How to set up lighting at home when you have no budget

Hi everyone, my name is Roman and you're watching the Movavi vlog. In this episode, I'll be joined by Maria. Please welcome her. Not long ago, Maria decided to record a video greeting for a friend.
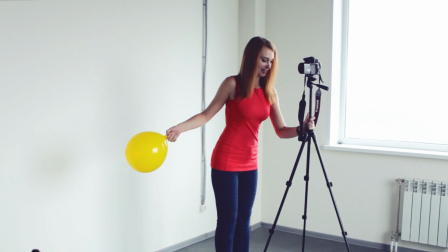Seems like an easy task. She set up her camera, stood against the wall and started shooting.
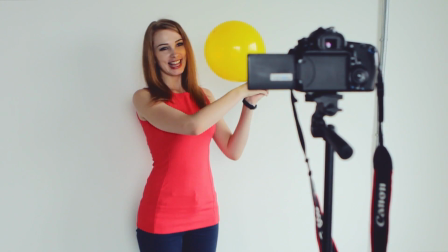This is what she got. I decided to help Maria a bit by giving her some tips on lighting setup. This is the result we achieved. Makes a huge difference, right? To get this effect, you don't need to buy any special equipment. You can find everything you need around your home. Today, I'm going to give you 5 tips that will let you achieve effective lighting for your video with no budget. Let's get to it! Tip number 1. Position yourself at a window, not against a wall.
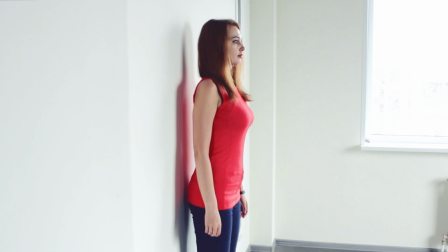Step forward. Keep some space between you and the wall.
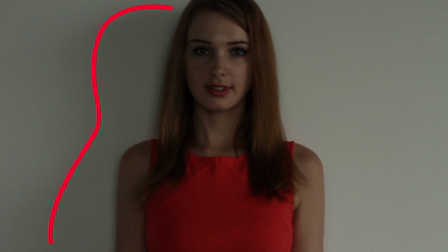That will help to not only avoid unwanted shadows on the wall, but also separate you from the backdrop.
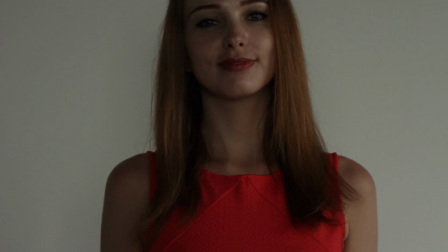Looks much better in the video. Don't have fancy studio lights? Don't worry. The cheapest source of light is the window. Use it.
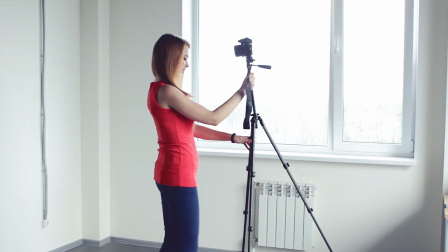Turn off the ceiling lights. Those tend to make it worse. Instead, position yourself by the window so the light hits you from the side.
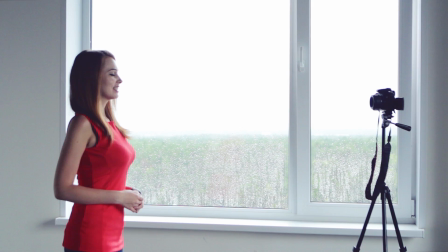For shooting, I'd choose either a cloudy day or morning or evening light. If you're shooting on a sunny afternoon, the light might be too flat. In this case, you might want to use thin light color curtains or a net curtain to diffuse the light. Tip number 2. Use manual camera controls. If your camera supports manual settings, use them.
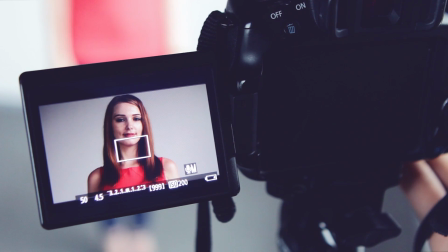Set the shutter speed to 50. Try to keep the aperture lower as this lets you create a brighter frame.
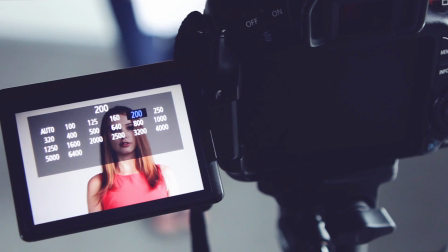It's better to keep the ISO below 400 to avoid noise in the video.
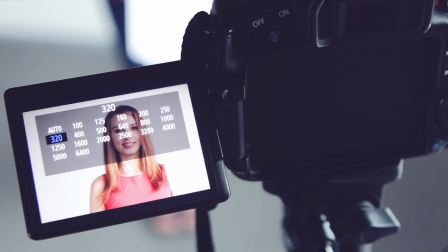But if the frame is still somewhat dark, you can increase it a bit. Also, don't forget about the white balance.
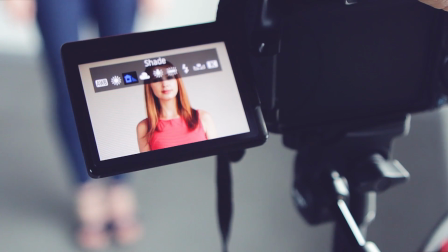I've recommended to Maria that she choose a ready-made preset called Cloudy.
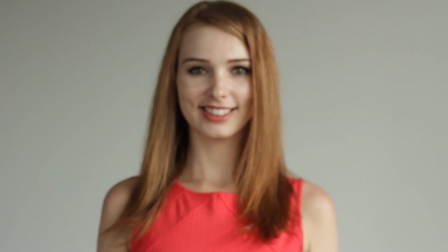Finally, remember to set the correct focus on the subject. If you're recording a video on your phone or tablet, you can install a special app that lets you set these parameters manually. But I'd say this is not necessary most of the time. The only thing that really matters is that the camera settings aren't changed while you're recording the video.
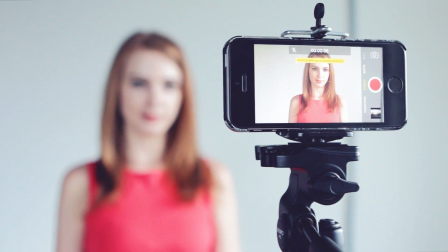To do this, just use the auto exposure lock to keep the exposure and focus consistent during shooting. Tip number 3. Create fill light.
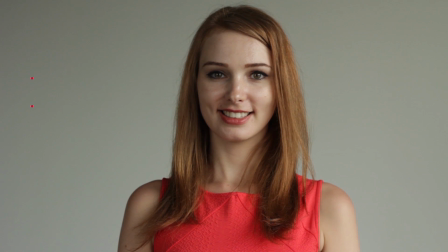Currently, the light from the window is creating a harsh shadow on the other side of Maria's face.
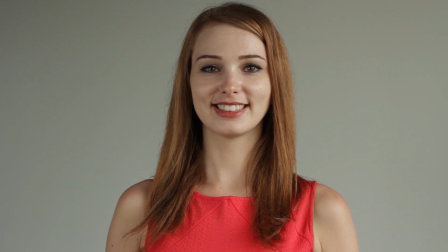Let's soften it a bit. The easiest way to do this is to reflect the same window light.
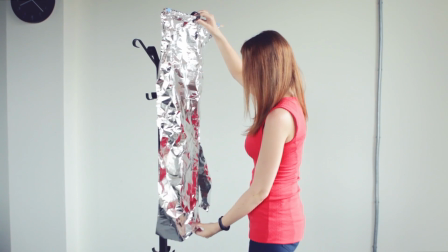I promise not to use any special equipment, so I take regular aluminum foil from the kitchen.
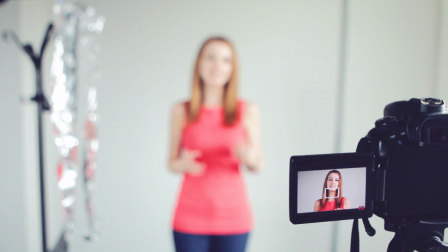Now we hang several sheets against the window so the light is reflected back on the other side of the face. Nice! Don't worry if you don't have any aluminum foil. You can substitute any white fabric, a piece of foam plastic, or even white sheets of paper.
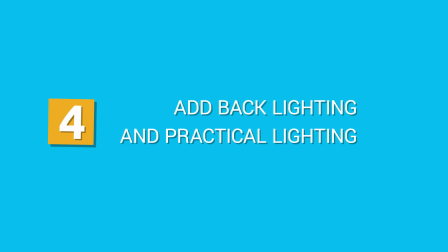Tip number 4. Add backlighting and practical lighting. The following trick is often used in professional studios. I'm going to show you how to make it at home without any special equipment.
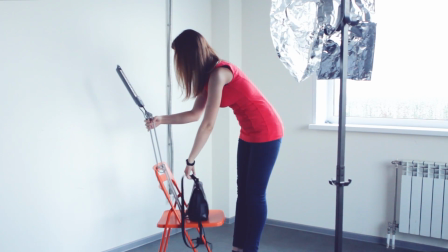Take a regular lamp, put it behind you and direct the light onto the back of your hat.
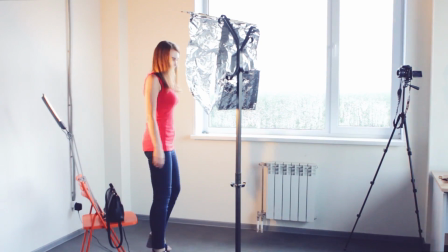This light helps separate you from the backdrop even more. It looks really cool within the frame.
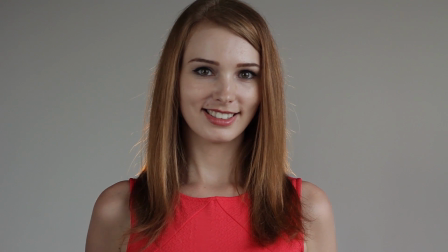This is called backlighting.